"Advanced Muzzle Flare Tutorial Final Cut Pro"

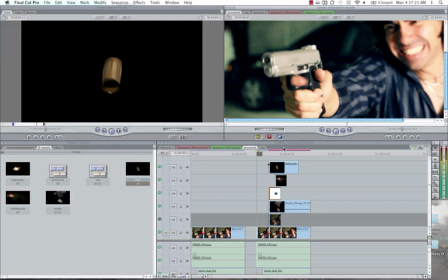[3:53]
So if you have, for example, you know, a gun that's firing in an underground parking lot,
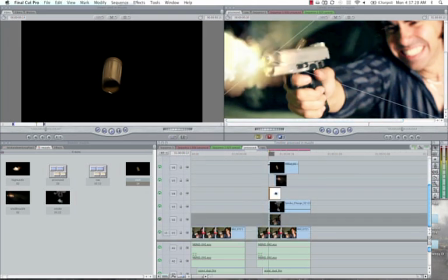[4:00]
you know, and you have, you know, this shell, for example, that's coming out and it's falling on cement, you want to make sure that you add that sound of the gun, of the shell, sorry, hitting the ground.
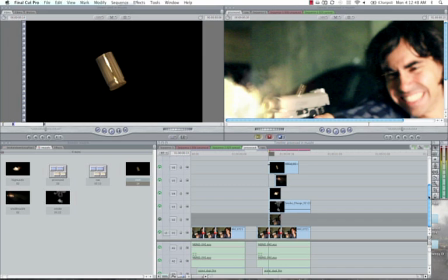[4:11]
And the 5th element is actually me duplicating 2 frames of this shot,
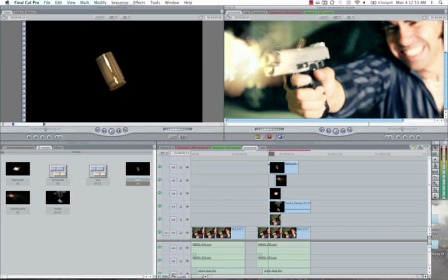[4:19]
which happens right when the gun fires. So some tutorials will tell you to basically mask the hand and mask a little bit of his face and just throw light into those areas. But because this is such a small space, everything's going to be lit up by this giant flame.
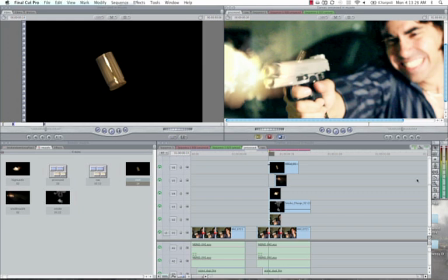[4:38]
So it's super simple. All you guys do is we'll start with the bottom layer here. What I did was I just grabbed the 2 frames, which is when the gun blows back,
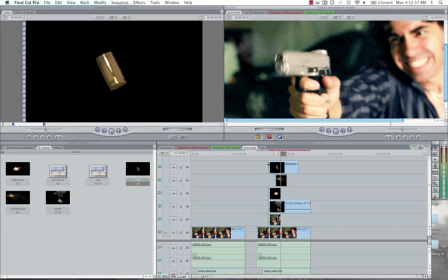[4:48]
and then I duplicated the layer, put it on top right here, and I literally just, on the composite mode,
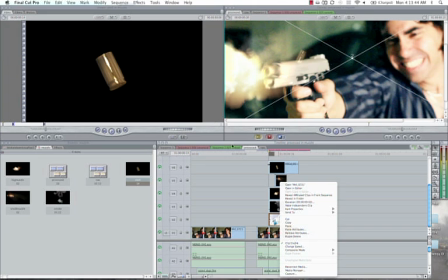[4:55]
I selected screen. And what that does is that it really lights up, you guys can see the difference there. It lights up your frame so that it looks like everything is being lit up. And then I decrease my opacity on that layer too, just my own taste.
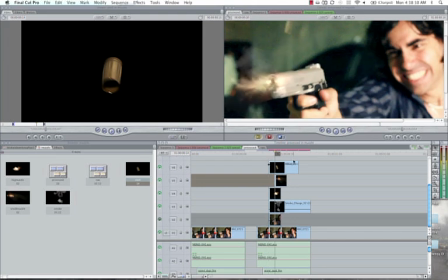[5:13]
Last but not least, I'm going to show you guys the more complicated part of this composite,
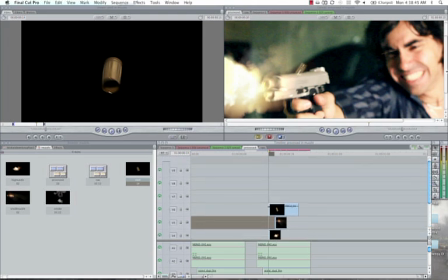[5:18]
which is basically making sure that this shell flies out of the gun in a way that it makes sense.
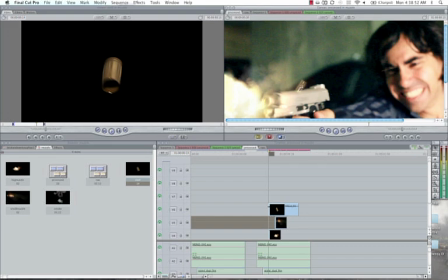[5:26]
So as you can see, you know, it starts not upright, but somewhat, you know, tilted to the right, and then as it's moving up, it changes its trajectory, and then it flies off the screen. So this is really simple keyframing in Final Cut Pro,
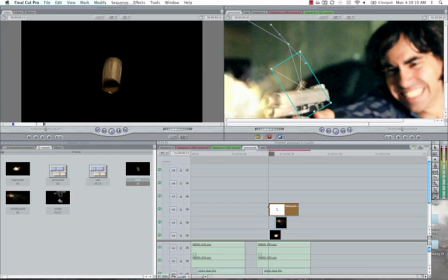[5:44]
with one added bonus, which is grabbing the pen tool and really changing the trajectory of the way the bullet flies. Because if it goes up, it's going to come down with gravity. So you want to make sure that, and I'm just a perfectionist, but you know, I don't want to animate the bullet to fly straight like that.
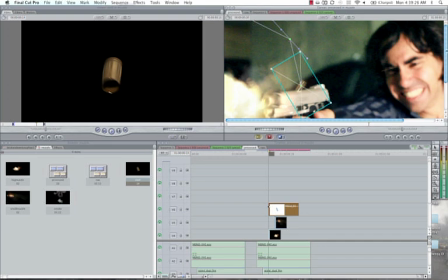[6:01]
I want to give it like a curve. And that's pretty much it. And also, when you start on your first frame right here, and you want to duplicate this effect for your next shot, your next gunfire, make sure that the first frame starts differently.
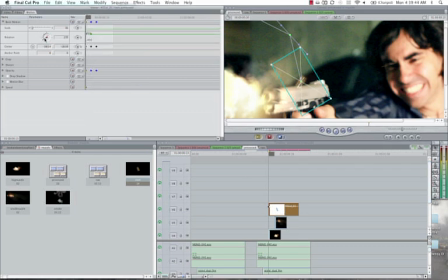[6:17]
So in this case, you know, I have my rotation set at 239. On the next one, you know, change the bullet around to maybe, you know, I don't know, 129 or 130, so that if you have 8 shots being fired at the same time, like Craig did here,
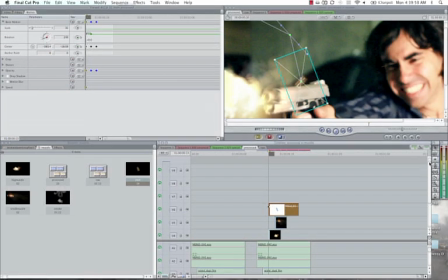[6:33]
so that it doesn't look like you're just copying and pasting an effect. And basically, you know, play around with your composite modes, your opacity, and the way that you animate this entire shot to create a really, really realistic muzzle flash. And you know, that's pretty much it.
But you won't even fucking start! Die!